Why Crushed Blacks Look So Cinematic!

We all want that dirty look. Hello everybody, my name is Marco Bagnoli, I'm a cinematographer, and today I'm going to show you a video where they have this really dark, gritty, dirty cinematic look. This is a look a lot of people try to replicate and understand, but there are a lot of challenges you have to keep in mind when you want to create this look, and most of these challenges are problems that you have with yourself.
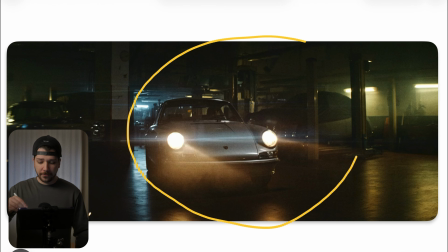After watching this video, you should be able to shoot something like this. So this is the first shot we're looking at, and we had this really gritty, mechanic car location, and we have this old Porsche that is driving into the location.
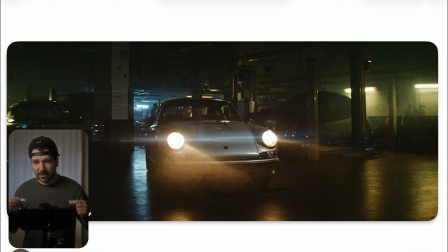And the first thing you probably notice is, damn, this had such a good feeling, vibe, look. But how do we create a look like this? First things, this look builds up to two very important things. One is very,
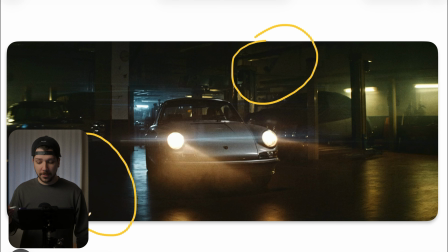very crushed dark blacks in your image and nice dirty highlights. What I mean with that, I will tell you later. So how do we set up a shot like this? When you try to get this gritty look, most of the time this is shot on film.
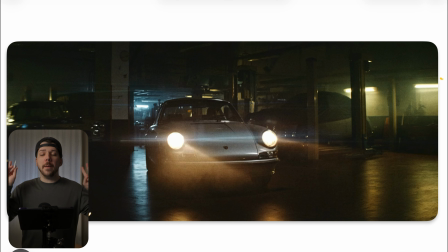But that's a luxury not a lot of people have, so we imagine ourselves that we work now in a digital space. And first things first is drop your camera and then set your exposure. Beginning, that sounds very basic, but you have to understand. You have to get a feel for darkness.
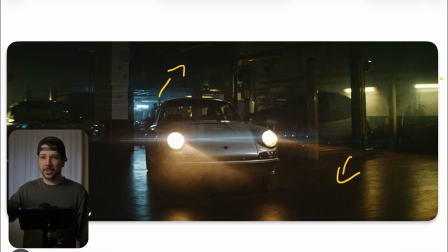A lot of cinematographers are scared of shadows. Something that is, oh, we are crushing the blacks here, we have no information here, because we're so brainwashed with, oh, we have to use all this dynamic range, but you don't have to. This gritty feeling comes from data loss. The footage is breaking.
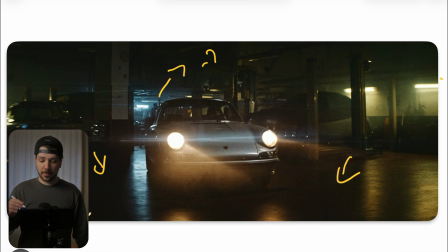This is the effect we actually want. So when you set your exposure, you need to place your practicals first. How do we place practicals? I try to use practicals as checkpoints, like in video games.
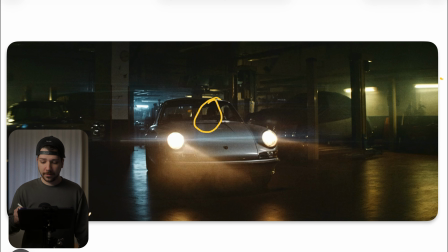What I mean with that, later maybe this person will work on this car, or you will move there. Or later, we are in this location, he's doing something here. So we work around our practicals where we want later our actors to be.
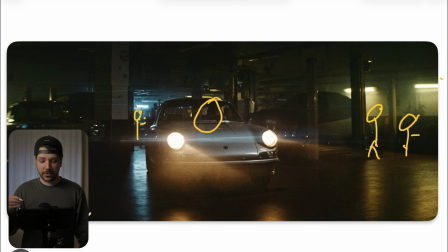The reason for it, because in dark situations like this, we need a light motivation. A light motivation is the reason why a shot looks real. The lighting feels real. So you cannot just put him here and then blast this greenish light on him.
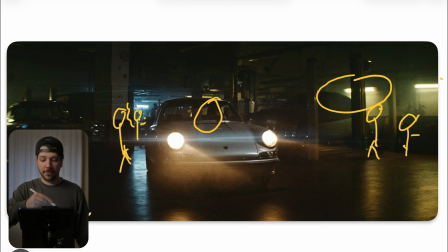That wouldn't look good, because we don't have any information in the image that indicates this.
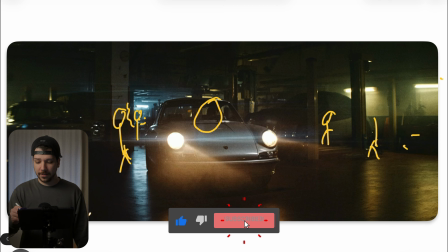But when he stands here and this practical is in the image, we can light him with the same color and enhance the look. This is not possible when nothing is in there. Sure, for the wide shot, we work a little bit differently, because now we have the task to make the whole scenery look cool.
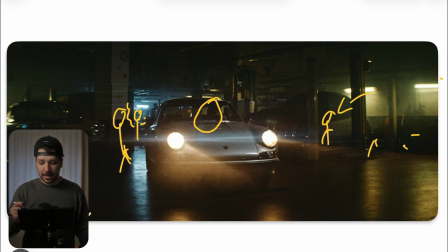So most of the time, either way, we work with leading lines, so that here's our main actor. So we put our practicals that they lend our view to the car. Also, we use the practicals in the background as a backlight,
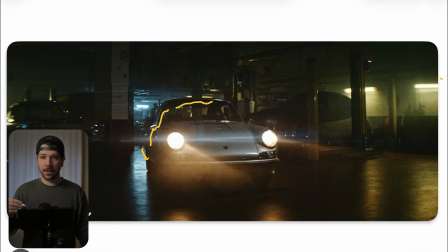not to directly backlight the car like you would do in an interview or something like that. No, because this frame in the background is bright. We can see the silhouette of the car a lot better. When you're working in dark areas, in dark location, you always have to look for, okay,
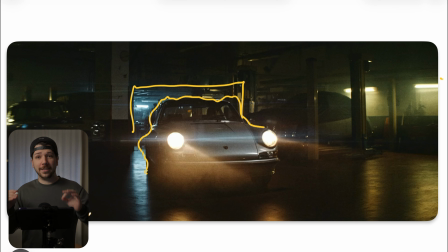where can we put my also really dark lit character in front of brighter areas, because now he has the edge around him without giving actually an edge light. Because edge lights tend to look very lit, and that's not the look that we want.
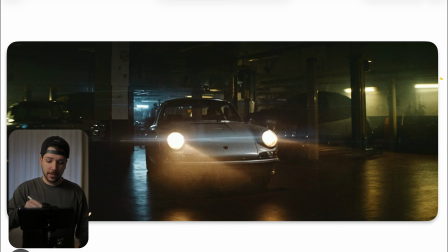We want everything to feel really real and really gritty. Also, next step, dirty colors. This is not 5500 Kelvin at all. This is not zero tint. This is a stylized look where you have really to work your greens.
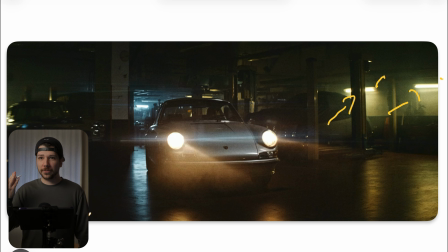Greens is a very dirty color in lights, because it's most of the time when you're using a light and you get this green skin tones, you just think, that doesn't look professional. But sometimes it's the mood and the look you want.